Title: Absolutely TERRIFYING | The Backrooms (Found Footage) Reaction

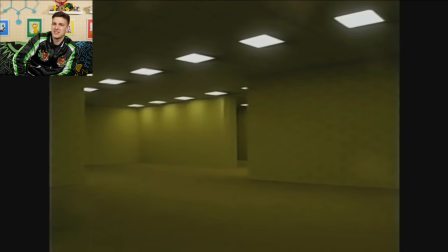8:19 he's doing what all those what all these analog horrors are doing which is just like it's just you steep in the tension of something happening
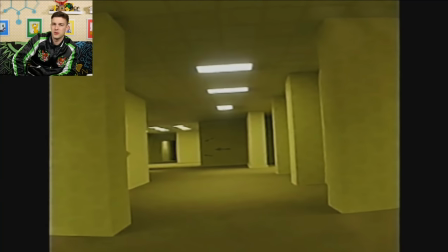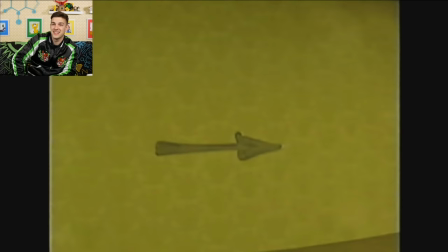8:35 hey arrows that's helpful thank you thanks for guiding me don't know if I trust those don't know if I trust those
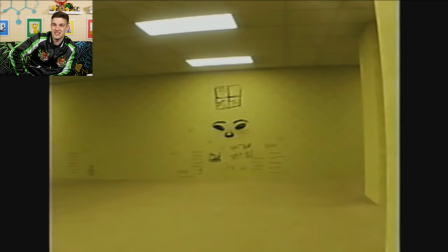8:47 what the hell
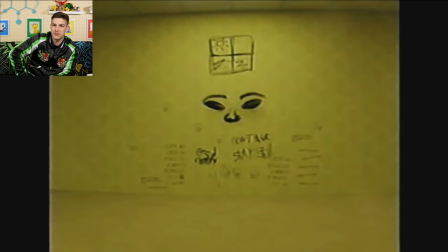8:51 Also, the humming of the fluorescence just becoming oppressive. Don't.
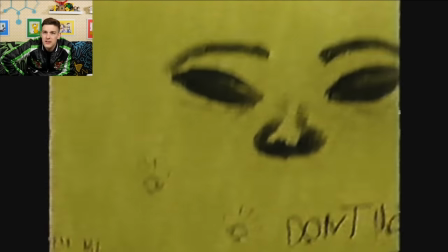8:55 Okay. Hold up. Sorry.
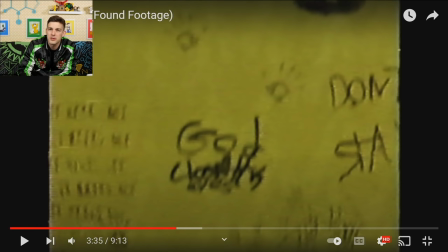9:03 Handprints. So, you know, other people have been here before, obviously. God? Closed?
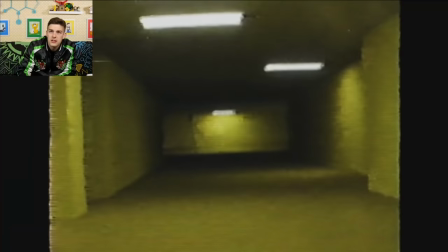9:12 Don't move. Stay still. Oh ho ho!
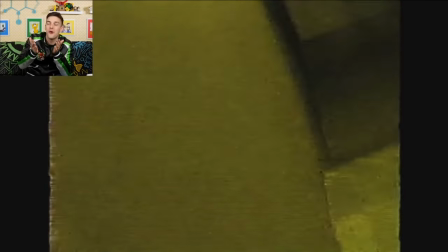9:18 Don't move! Stay still, you fool! No.
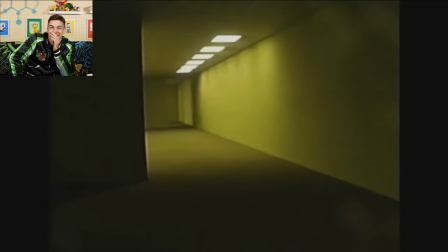9:24 oh what the heck what is it
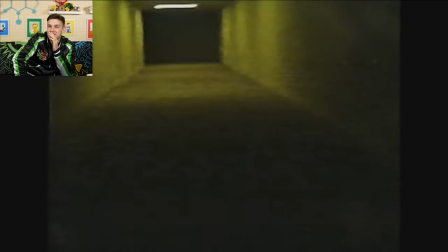9:31 nope no no no it
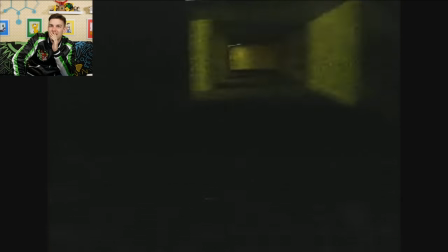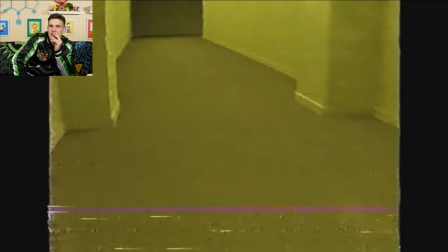9:43 sounds like there's like a humanoid voice in there and you're just lost oh
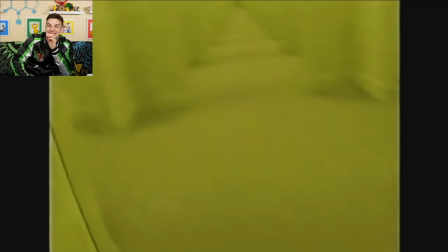9:55 so cool oh geez it
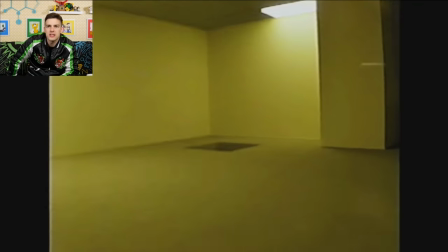10:02 sounds like it's trying to pop
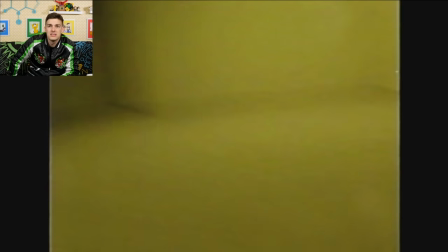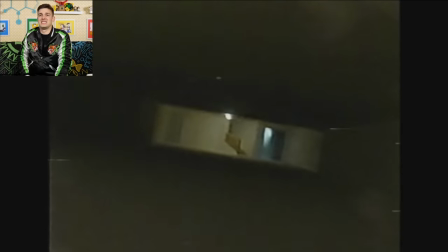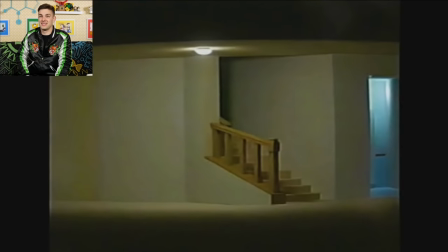10:16 oh it's a hole they can still come at you man it still come for you what
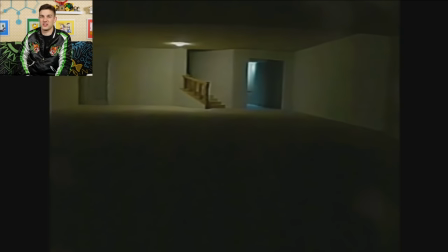10:25 a part of me wants to rewind and look at what this thing is that's chasing us on the
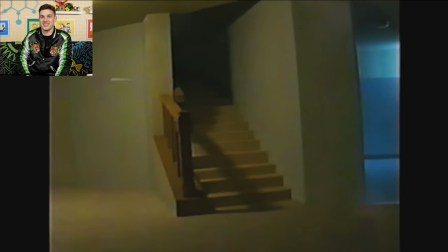10:29 other hand I don't want to like because when you see too much of the monster it becomes less
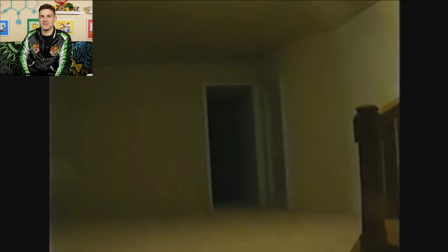10:34 scary so I don't want to like reveal it too early I
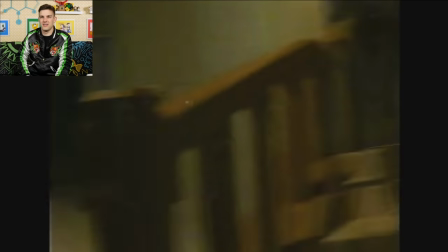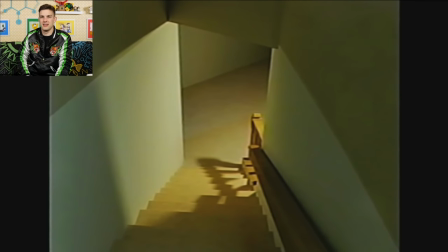10:46 love how it's such a mundane area
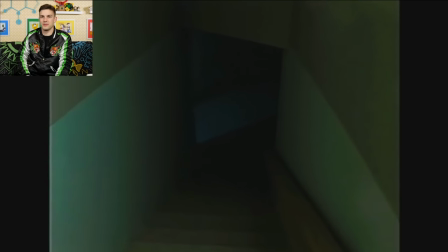10:50 though I'm just like here's a bunch of empty rooms and hallways is so unsettling oh
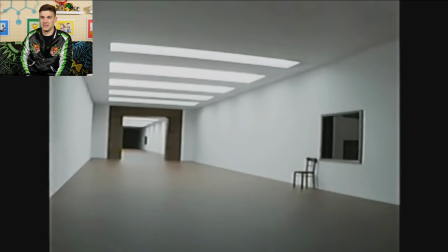11:02 hey
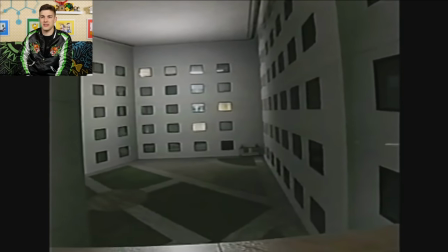11:08 at least there's like an outside nope it's an interior courtyard huh
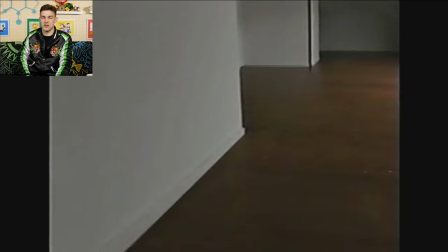11:16 you're just trapped got
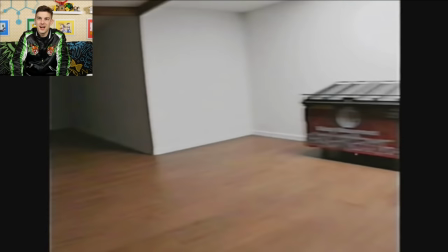11:23 some rope you can try to trip it up item equip equip the rope this
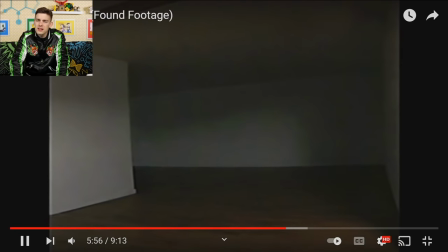11:31 nope nothing if you're not hiding
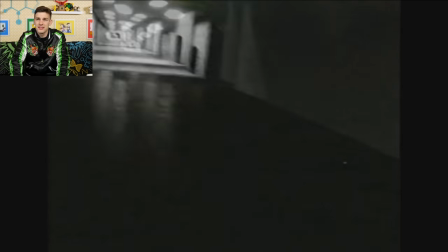11:36 that dumpster or using that rope man I don't know I don't know what to tell you
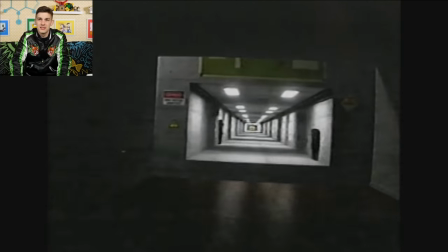11:42 that rope is gonna be useful whoo
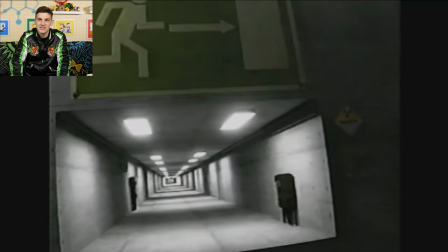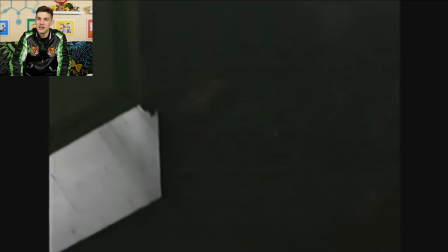11:52 hey it's
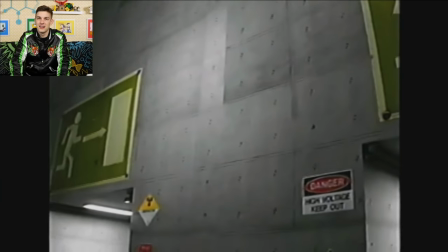11:57 bigger on the inside see
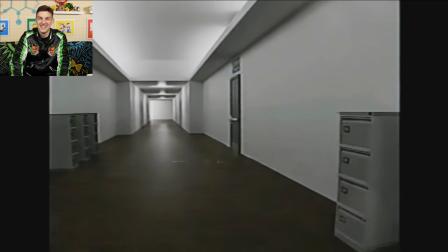12:05 the rope would have been helpful there could have crossed that maybe did a little Tarzan swing